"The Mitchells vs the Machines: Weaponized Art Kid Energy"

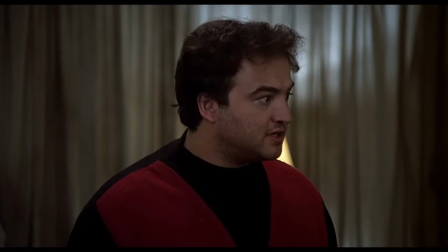When we went hiking and halfway up the mountain it said trail closed, did we play it safe then? Was it over when the Germans bombed Pearl Harbor?
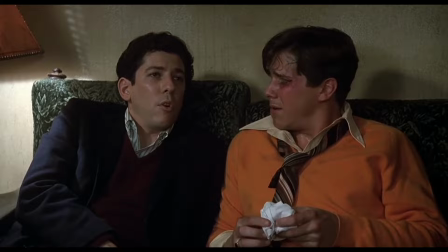Hell no! Germans? Forget it, he's rolling.
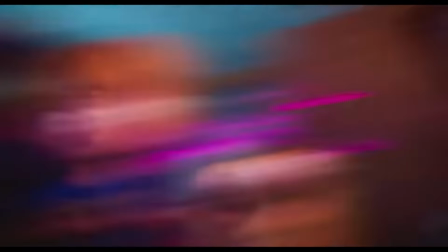Usually, young protagonists are forced into the role of hero for a logistical reason.
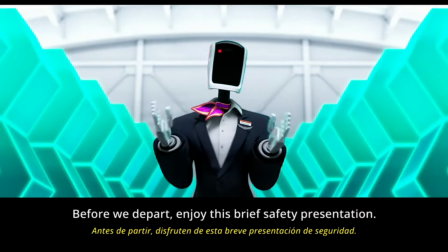Nobody believes them. All the adults are suddenly gone for some reason.
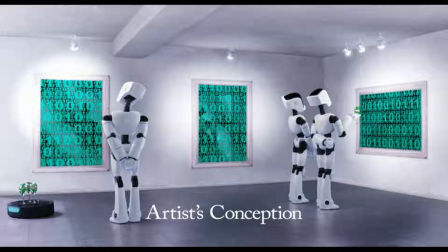They're a chosen one or have a supernatural ability that makes them uniquely suited to the issue at hand.
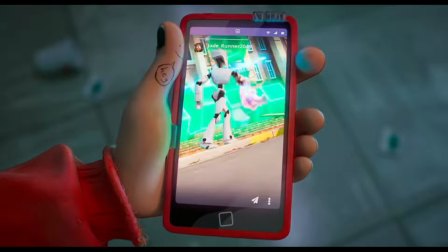While it's technically true that everyone else in the world was kidnapped,
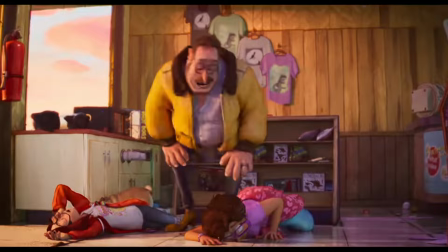the Mitchells in general avoid capture because they're too chaotic for robots to outmaneuver,
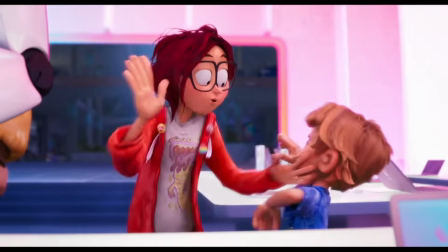and Katie in specific is the hero because she's proactive and because she's insightful enough to apply her skill set to the apocalypse,
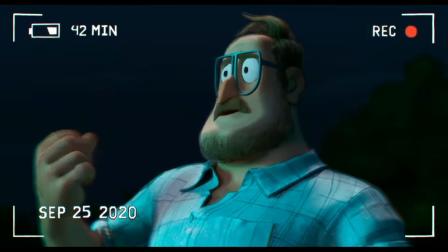not the other way around. She's John McClane with a can of spray paint and a pocketbook of dope one-liners.
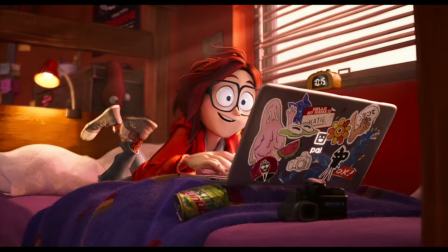It's more important than it looks to show kids just how far that can take you.
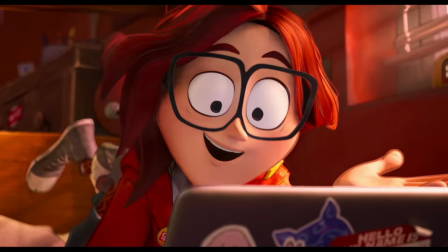I've talked a few times before about how the role of media for older kids is less about educating and
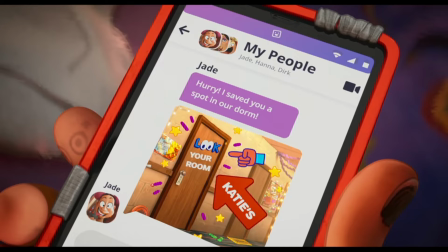extolling everyday virtues and more about reaching out and making its audience feel seen and understood.
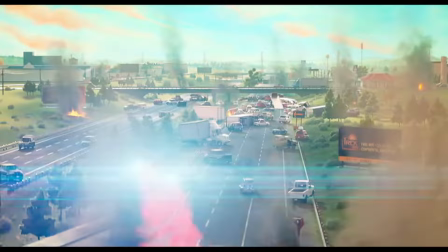It's not a hard line, but it's a noticeable shift towards self-actualization as a driving narrative force.
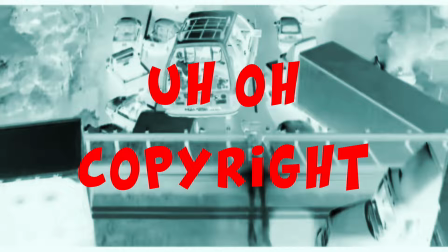Katie is armed with nothing but a shitty old sedan and cartoon mise-en-scene,
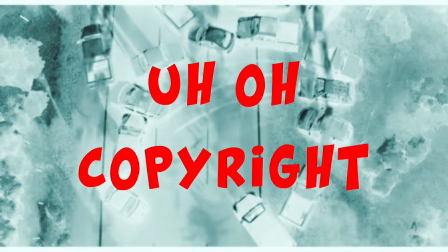and yet time after time she outwits an army of faceless automatons who literally want to put her in a box.
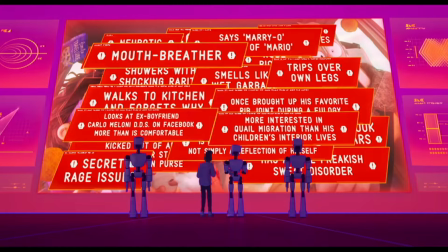That is not an accident. Time after time, she proves that clever is a skill,
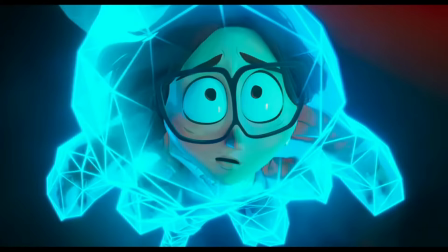which is why it's such a great plot beat that her last plan just isn't enough.
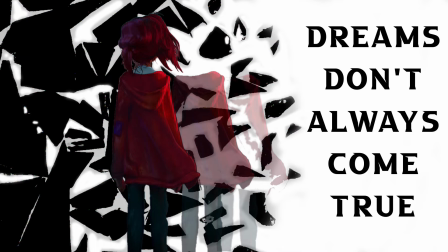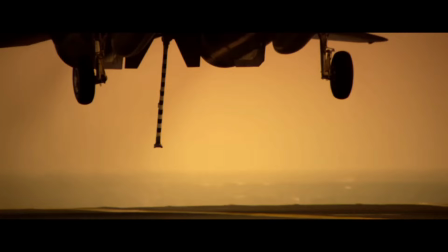My dad wanted to be a fighter pilot. Shut the fuck up. This is going somewhere.
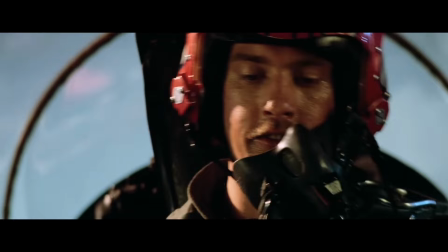He almost went to the Naval Academy, but until 1990, you had to have perfect vision to go to flight school.
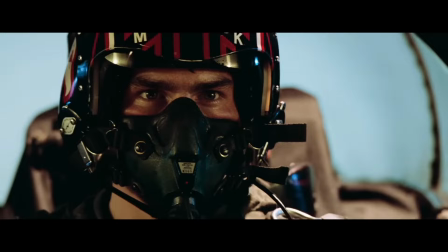That was it. No LASIK, no sports goggles. So long, good luck, hope you find a new dream.
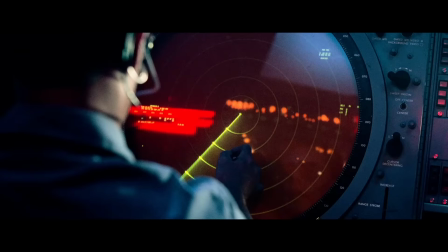He used to remind me about it all the time when I was a terrible student with no interest in taking a second
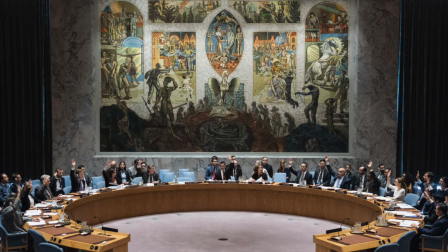major in international studies or whatever stupid thing I did for half a semester of my freshman year.
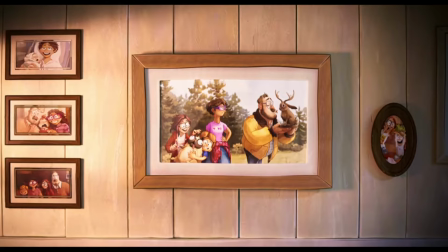He still reminds me about it all the time, like seven years later, but it's not the same way.
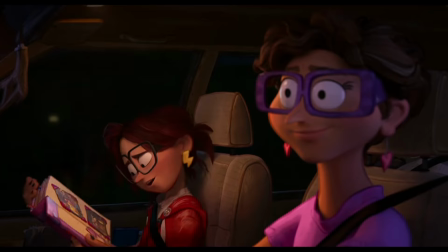The message isn't dreams exist to be crushed so you better have a backup. plan.
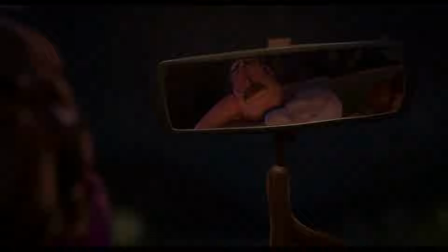It's you still have a dream and it's right there. So try not to panic.
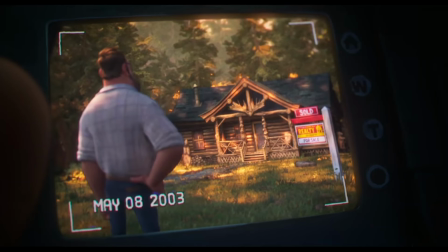That's not an easy step to make for someone who could have rather justifiably sat down and been bitter for decades.
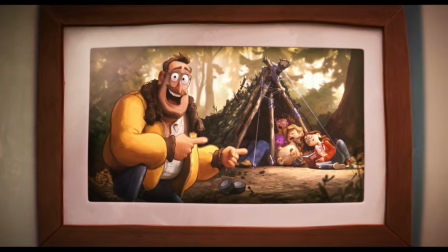That's why I goddamn love Rick Mitchell. Rick Mitchell is a dad's dad's dad.
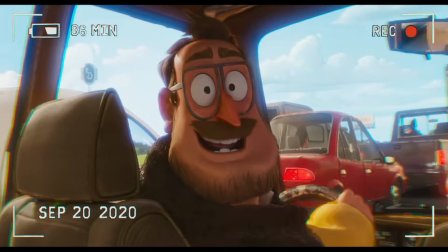He sits atop a golden recliner with a medium rare porterhouse in one hand and a car part you've never seen before in the other.
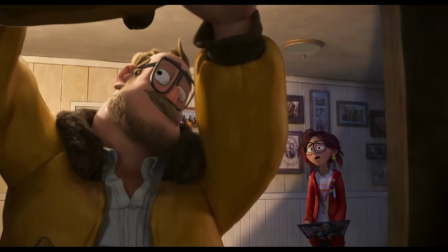His introduction leans hard on his sheer dadness because alienating his perspective by playing into the
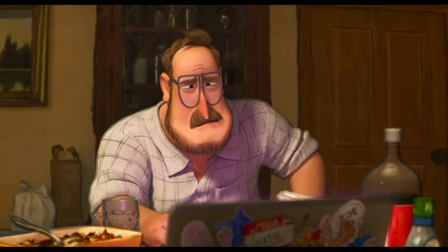generational gap actually helps harshen the blow of what is by all accounts not the worst advice.
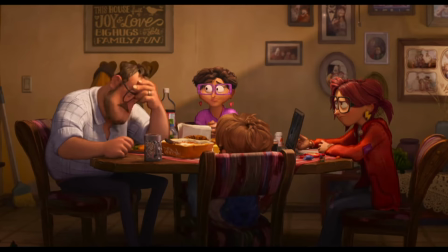That's right, big payoff.
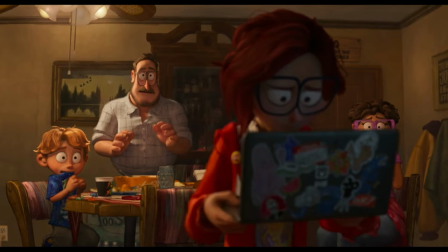I think Rick has a pretty good point here in the inciting incident and I think Jeff Rowe and Mike Rianda probably think that too,
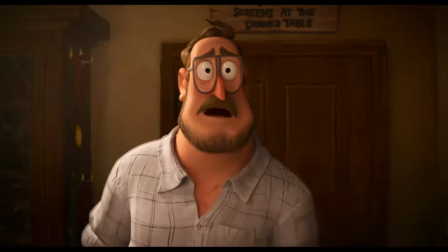which is why they bury it under the rubble of Rick's broken dreams, dropping some of the most infamous lines in the art kid lexicon.
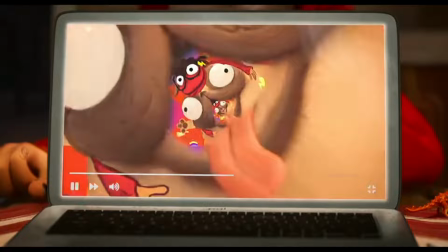I just wonder, do you really think you can make a living with this stuff?
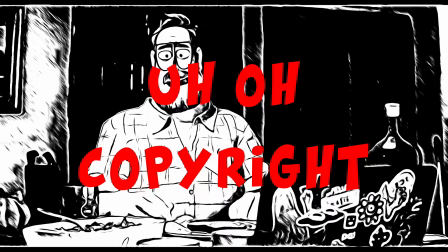I just worry that you're going to be all the way in California and, you know, we're not going to be able to help you, you know, if things don't pan out.
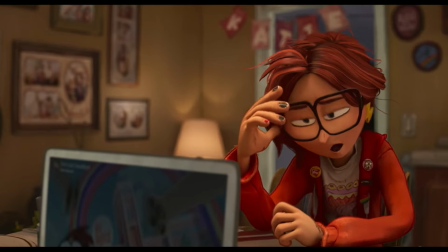Do you just think I'm going to fail? Failure hurts, kid. I want you to have a backup plan. Why do you always have to do this?
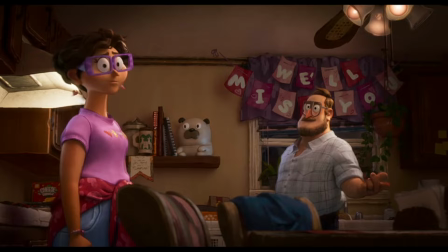This conversation is such a clever inciting incident because, in retrospect,
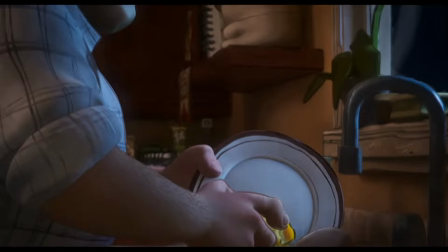we know Rick is projecting onto Katie over life decisions he's still contending with.
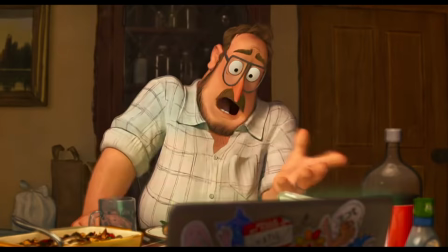And even in the moment, it's clear his doubts come from a place of love and concern for his daughter.
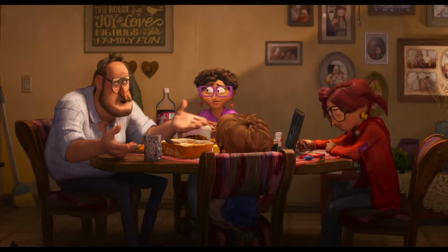But the writers cheated.